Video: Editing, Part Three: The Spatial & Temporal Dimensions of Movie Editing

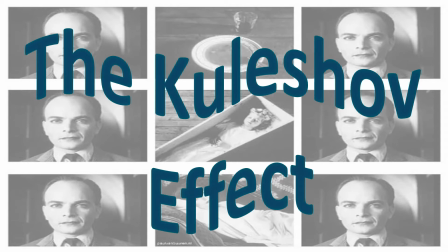0:08 In our first two editing videos, we looked at the ways in which the experiments done by the filmmakers at the Kuleshov workshop led to the theory concerning the effects of movie editing on our interpretation of movie images,
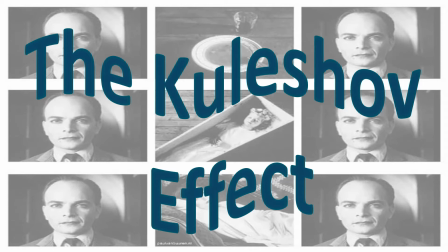0:23 known as the Kuleshov effect. In this video, we're going to look at the second principle of the Kuleshov effect, which concerns the ways in which movie editing can be used to both shape and manipulate the audience's perceptions of screen time and screen space.
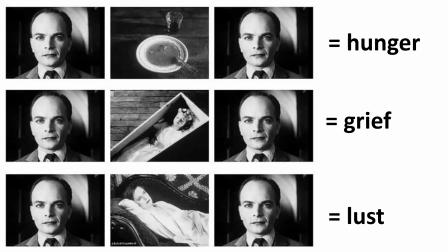0:41 In the first Kuleshov workshop experiment, which was discussed in our first editing video, a series of 3 images was edited together. While the second shot in the series was altered to create different sets of images,
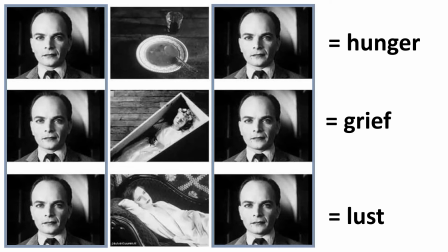0:57 the first and third shot were the same shots of the same man looking into the camera. These 2 shots were actually the same shot repeated twice, so the exact same shot of the man's face filmed at the exact same moment in time,
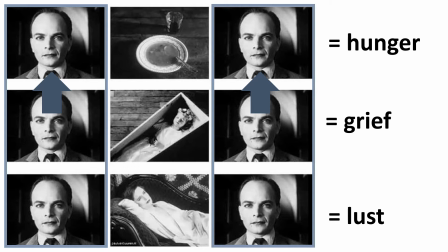1:11 which was used for both the first and the third shots in the sequence of all of these different sets of images.
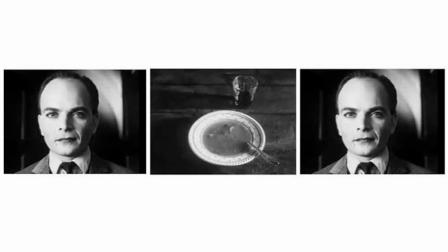1:19 When viewing the shots in this order, however, audiences perceived a slight passage of time between the first and the third shot, so that they interpreted the images as presenting a sort of before and after depiction of the man looking at the object in the second shot,
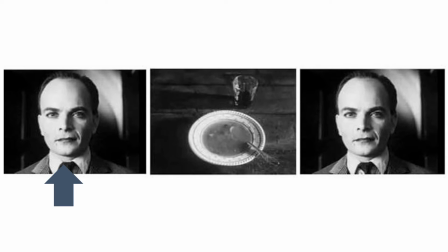1:35 where the first shot represents him registering the sight of the object, and the last shot represents his reaction after seeing it. Interpreting the third shot as a reaction shot rests on the perception of a brief passage of time between the first and the third shot,
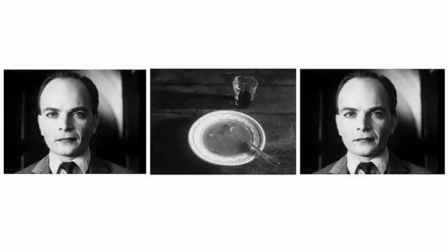1:52 represented by the edits that both join them to the second shot and separate them from one another with that second shot.
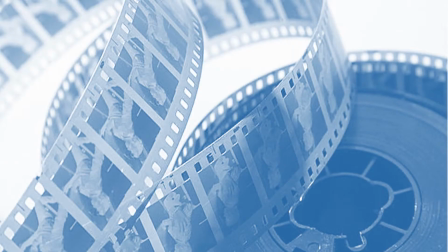1:59 This demonstrates the ways in which,
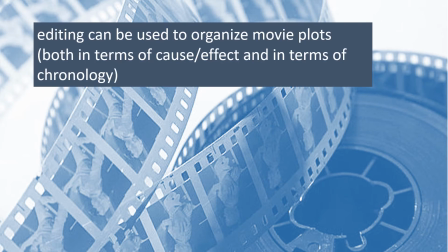2:02 just as editing can be used to organize movie plots in terms of cause and effect when it comes to plot events, they can also be used to organize the chronology of those events.
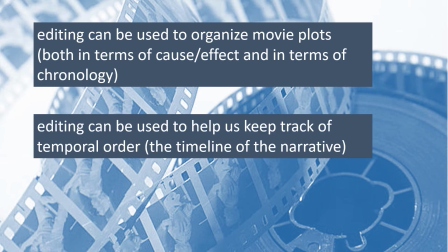2:13 Because of this, movie editing is one of the elements of film form that helps us to keep track of the temporal order of the film, regardless of whether the plot events are presented in chronological or non-chronological order.
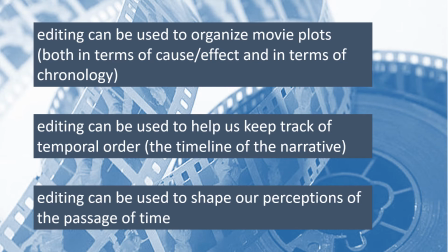2:27 Likewise, editing can be, and frequently is, used to shape our perception of the passage of time in relation to the events that we see playing out on screen.
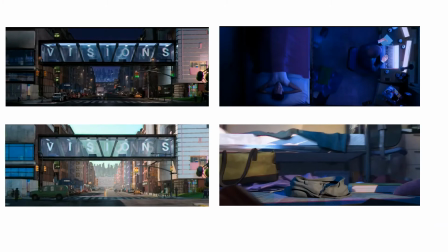2:38 We see an example of this last function of editing in this series of shots that make up a scene from Spider-Man Into the Spider-Verse that depicts the passage of time overnight. We understand this passage of time not only through the changes in the lighting and the activities the characters are engaged in within the shots,
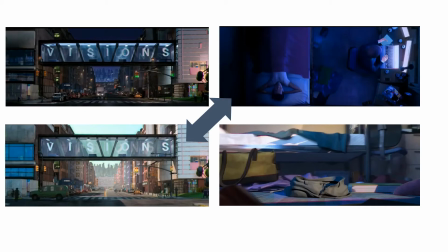2:57 but also through our assumption based on these changes that the edit between the second and the third shot signifies a gap in time. At the same time, the third shot in this sequence of shots not only helps to reorient our sense of screen time,
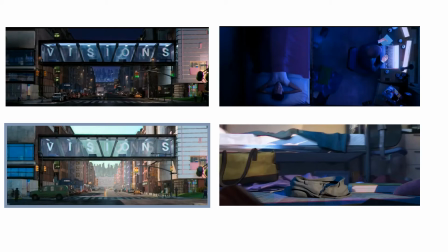3:13 the amount of story time covered by the plot events that we see unfolding on screen, but it also serves to keep us oriented in terms of the setting of this scene. Both the first shot and the third shot are establishing shots, shots that are used to establish the setting for the scene that follows.
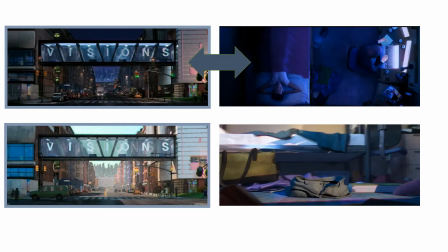3:31 When editing is used to pair the first shot with the second shot, and then again to pair the third shot with the fourth shot, the edits serve to establish screen space by indicating that what we see in the second and fourth shots are the interior spaces of the building that we see from the outside in the first and the third shots.
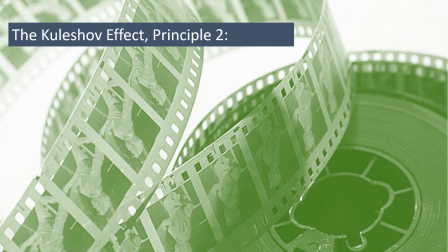3:51 This scene then demonstrates what we might think of as the second principle of the Kuleshov effect,
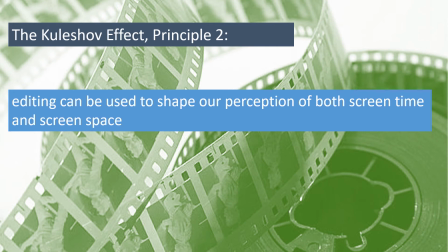3:58 which concerns the ways in which editing can be used to shape our perceptions of both screen time and screen space.